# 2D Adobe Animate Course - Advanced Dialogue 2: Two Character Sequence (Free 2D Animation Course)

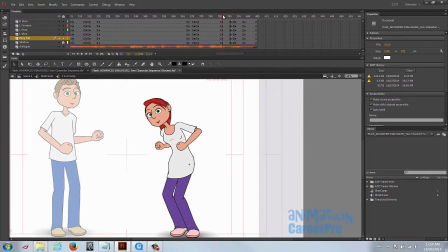[16:32]
So what we did is we cushioned before the movement. So she's going to ease into, and then this is the pose. So in this case, we didn't anticipate or overshoot. We just use these frames to cushion her into this next pose.
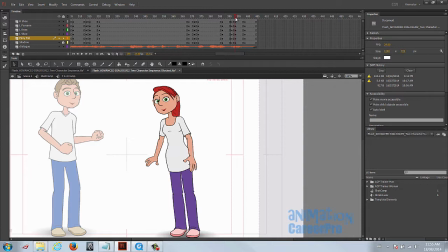[16:51]
Use 2 frames to get her into here, and then cushion that a little bit. Wherever there's a big difference or a symbol swaps, you want to do it quickly. In other words, anticipate before, and then either cushion or overshoot afterwards, after it pops over the 2 frames.
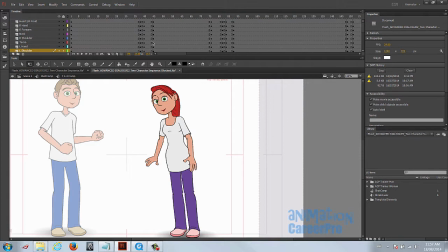[17:07]
Yeah, so from this point on, as you already know by now, we're going to tween all this, check it, see how it looks, and then add in some drag, push the stretch and squash. And just that's when you're going over your animation principles and just making sure that you have as many of them in there as you can, and they're placed in the appropriate places.
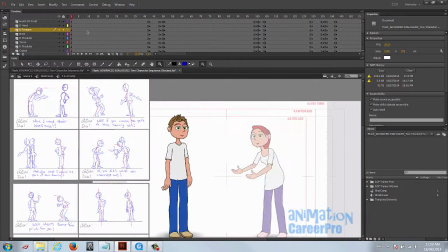[17:25]
All right, so let's take a look at him now. So this is the default pose I put him in with his hands by his side.
They just want to give you their blessing.
While he's listening.
Blessing.
So this pose this is just to have his pose stick, and then so over 2 frames he just goes right into this.
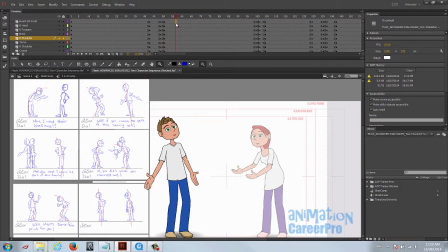[17:43]
And really I would add another a row of keys here. Probably better to do it at the blocking stage as a cushion, or as a, this will be basically his settle pose. There. So he goes into this pose and it cushions a little bit.
Oh, great.
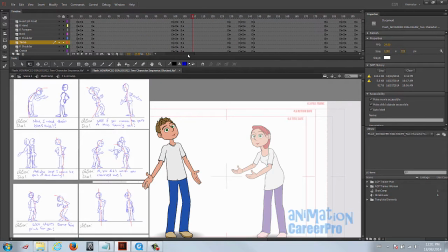[18:00]
Okay, so as we discussed before, there's gestures and then there's accents. So he goes into this pose, which is a gesture, and then he accents a little bit. So he's going to stay in this main pose, and he's just going to accent a little bit. On now, so he accents right on the ow and now, which is the vowel,
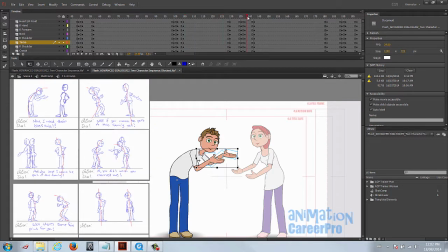[18:19]
the O. And this is a hold, and then, okay, so it goes into a big gesture here, a new pose. So I've set a row of keyframes here for it to stick. Anticipate, he's going to say blessing, and he's going to shoot forward and go into his pose here.
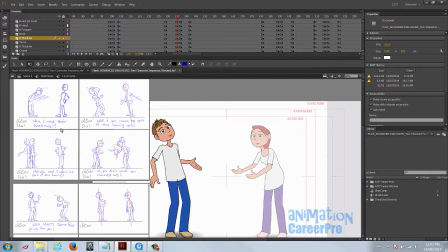[18:37]
This is the pose that I planned out. And blessing is the most pronounced word in this line of dialogue, in this part of the dialogue. And the vowel on blessing is E, so we're gonna we put him right into this pose on the E in blessing.
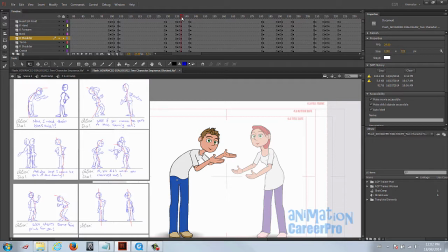[18:55]
He goes into the pose, and this is an overshoot, and then I brought him back and to settle. So a good way to do this, as I think I went through it with you in the last class or the previous class, is you set a row of keys right on the vowel. So in this case, it'd be the E in blessing.
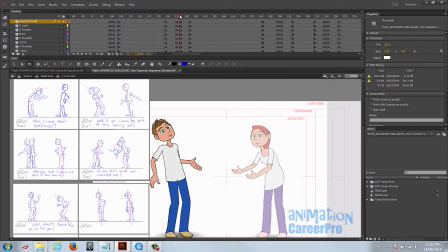[19:12]
You scrub through. You listen to it and you hear the E in blessing, and then you set a whole row of keys right on that, just so you got the right timing, and then you can go back, set another row of keys, and then start posing the character out that way.
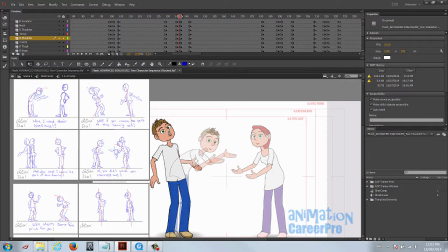[19:30]
So this is a quick movement. He goes from this anticipation to this extreme pose.
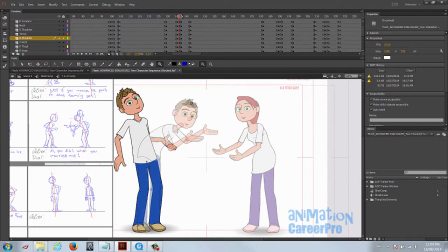[19:37]
So that's pretty far apart. You can see how far apart those drawings are, and if you do it over 2 frames, it's going to be really fast. So because it's a fast movement, again, we're going to overshoot. So the momentum of him going forward, he continued to move forward, and then he settles.
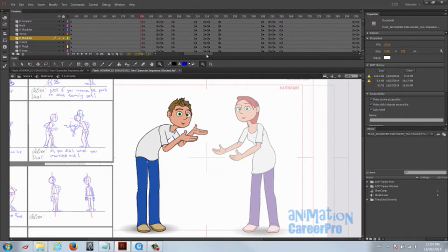[19:53]
And he's listening here. And she's saying, if you want to be a part of this family, and as soon as he hears that, he's exasperated. And so this is a cushion. This is sort of he's easing into his next pose, which is this.
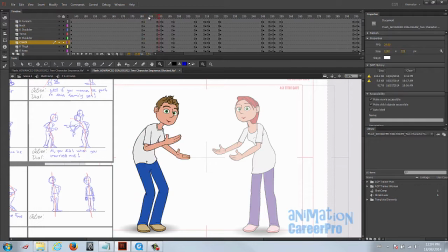[20:08]
So I gave him, you can see here there's a lot of in-betweens. So he goes from this pose just to that pose in 8 frames. So just a very small distance apart, but over 8 frames. So this is a cushion.
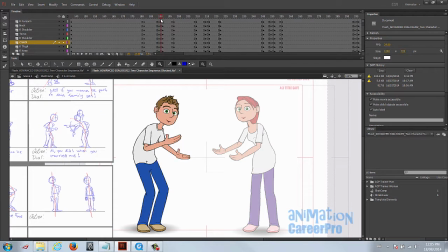[20:22]
And then over 2 frames he pops into this. This is just a gesture in reaction to what she's saying.
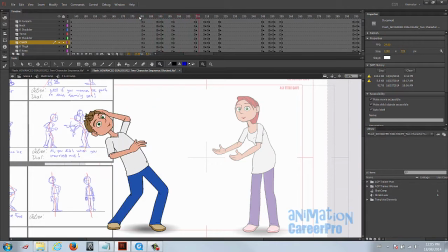[20:29] This family, yes. And who says I... Family.
And it worked out because there's a little sound effect there. I actually didn't go back and watch.
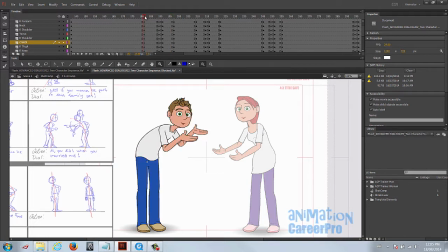[20:38]
And don't go back to Shrek 2 and watch how they're acting.